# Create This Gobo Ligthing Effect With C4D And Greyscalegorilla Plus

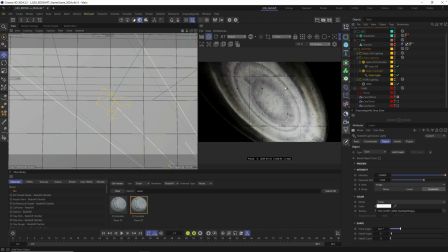246s
It's so spooky, you can't even see outside of the flashlight. But I want to cheat this a little bit, make it a little bit more cinematic, and have a little bit more light fall off. So how do we do that? Well, it's real simple. We could just take the gobo light, and I'm just going to copy and paste another gobo light into our scene and drag it down
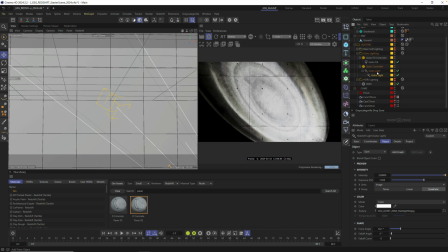266s
and make it a child of the original gobo light. Let's turn off the original and only focus on the copy. So why did we make a copy? Well, I'm gonna come in here and delete the texture and make this a regular spotlight. And we're gonna come in here to fall off angle and we're gonna make this nice soft fall off angle.
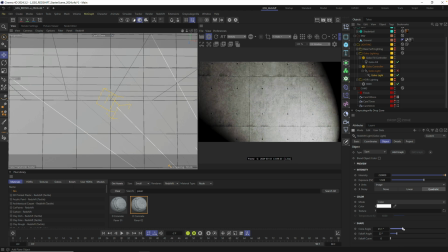285s
And then we're gonna make the cone angle a little bit wider. And here's what we're trying to do. Let's turn the gobo light back on. And you can see it's really washed out right now, but we're gonna dial this in. We want to, let me just tone this down. we want to expand this cone angle a little bit and cheat almost like a little bit of a light bounce.
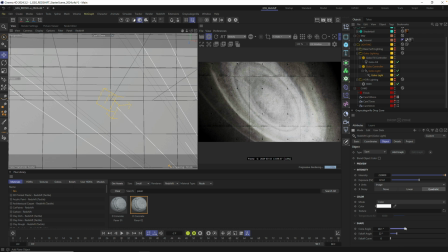304s
Almost like maybe there's a little bit of flashlight bounce around the room and we're getting a little bit of light bleed. All right, so this will just give us a nicer little fall off here around the edge. And let's just see before and after. So just the flashlight gobo, a little bit of that fill. Still might be a little too bright.
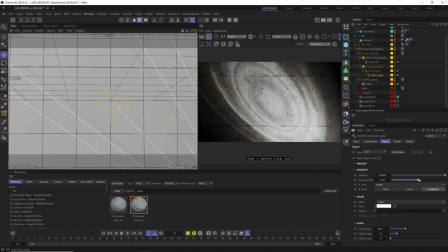321s
We want to really make this subtle. And that is looking pretty nice. What's nice about making it a child of the original gobo light is anything we change here as far as the rotation or anything automatically gets added to that fill light as well.
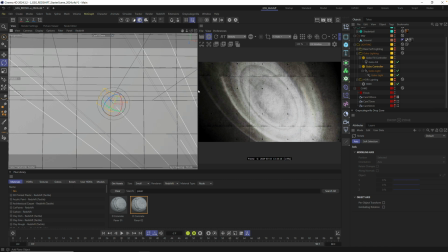338s
Okay, a few more things. Let's go ahead and make this a little bit larger so we could see what we're doing here.
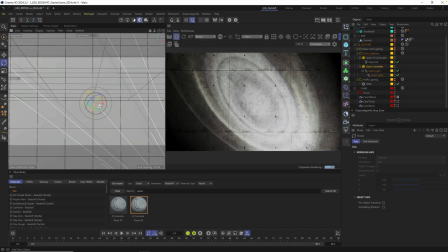343s
I want to center our camera a little bit more. Let's make sure our focus null is on the actual wall, since it originally started on top of that little shader ball. So I'm just gonna grab my place tool, click on the wall, make sure my focus is looking good.
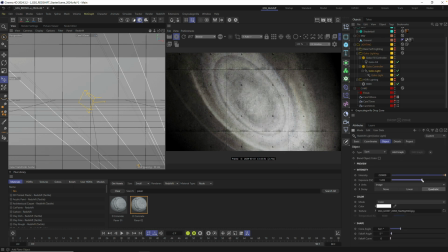360s
Okay, let's dial in our look. I think everything's still a little bit too bright. Can't have it too bright if you're trying to be spooky. You know what I mean? All right, let's dial that in. I also think a little bit of color correction could help. So you could use, you could tint these flashlights a little bit here, but I like using this LUT.
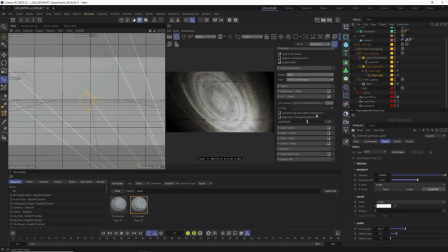378s
So I'm gonna go into the LUTs and click LUT file and click Advantix 200. Gives us this nice little warm look. I'm just gonna use a little bit of it. This will add a little bit of contrast as well around the edges.
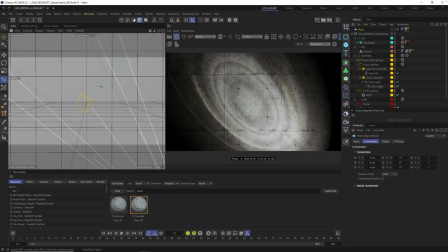390s
So for a nice little still title sequence or something, you could add some text here, just like in the example. But if you wanna add some animation, we could do that really quickly here using something like Signal. So we can go to our gobo light, and because we have that parented to the fill light, this should work perfectly.
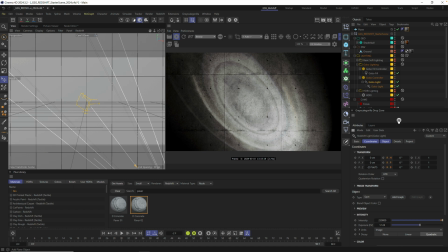407s
So we could just drag our rotation right in a drop zone, which is another plugin here you can install and use in the Greyscalegorilla menu. And it'll automatically add a signal tag right to your light. And from in here, we can go to noise and we could just add a little bit of subtle wiggle and rotation here to our light.
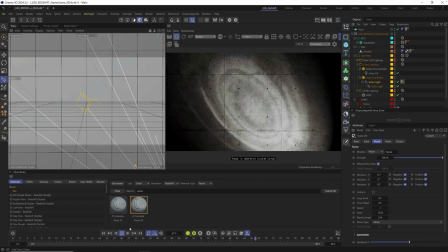426s
And we could dial in how fast we want this to animate, but we instantly get a little bit of kind of scared moving the flashlight around.
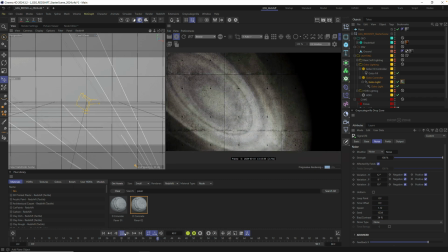434s
And again, we could speed this up and you could even increase the bias and contrast to really make the light kind of search around the room even more.
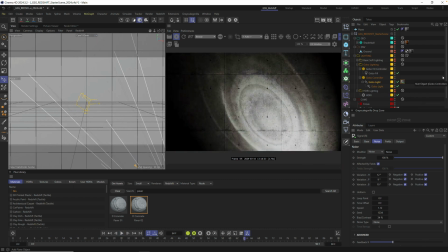443s
So of course, if we're gonna do this there and this is gonna feel like a kind of point of view, POV kind of thing, let's also do it to the camera. So let's go to our camera down here, go to the Greyscalegorilla menu and click on Greyscalegorilla Cam Plus.
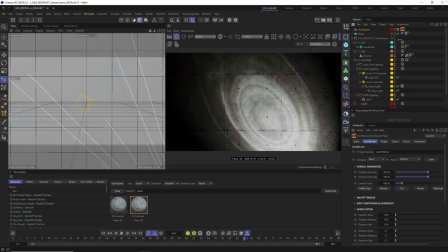457s
So automatically add a Greyscalegorilla camera and the tag, and you instantly get all of these nice little wiggles and eases. And we have tons of tutorials about Gorilla Cam if you want to learn more. But all we're going to do in here is pick a one of our presets.
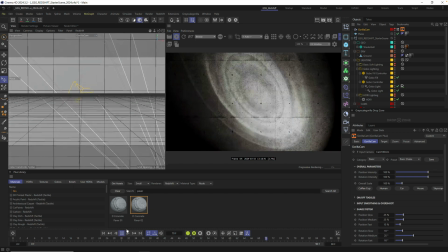473s
Let's use Basic Shake and let's hit play. And so now we get some camera movement as well.
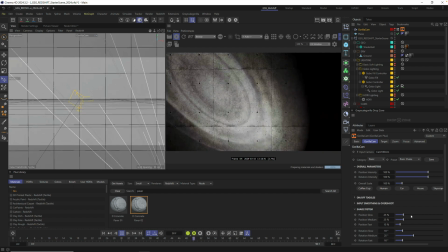481s
And we can turn this up or down using these sliders.
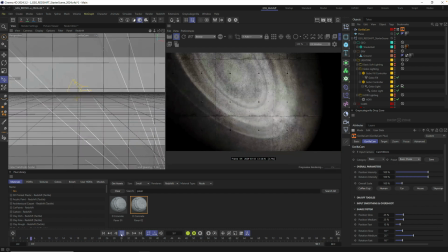484s
And you could pick tons of different presets to make this even spookier and shakier, you know, depending on how scared you really are.
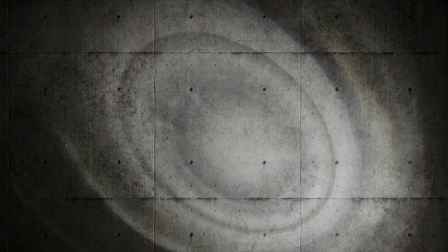491s
All right, that's it for today's video.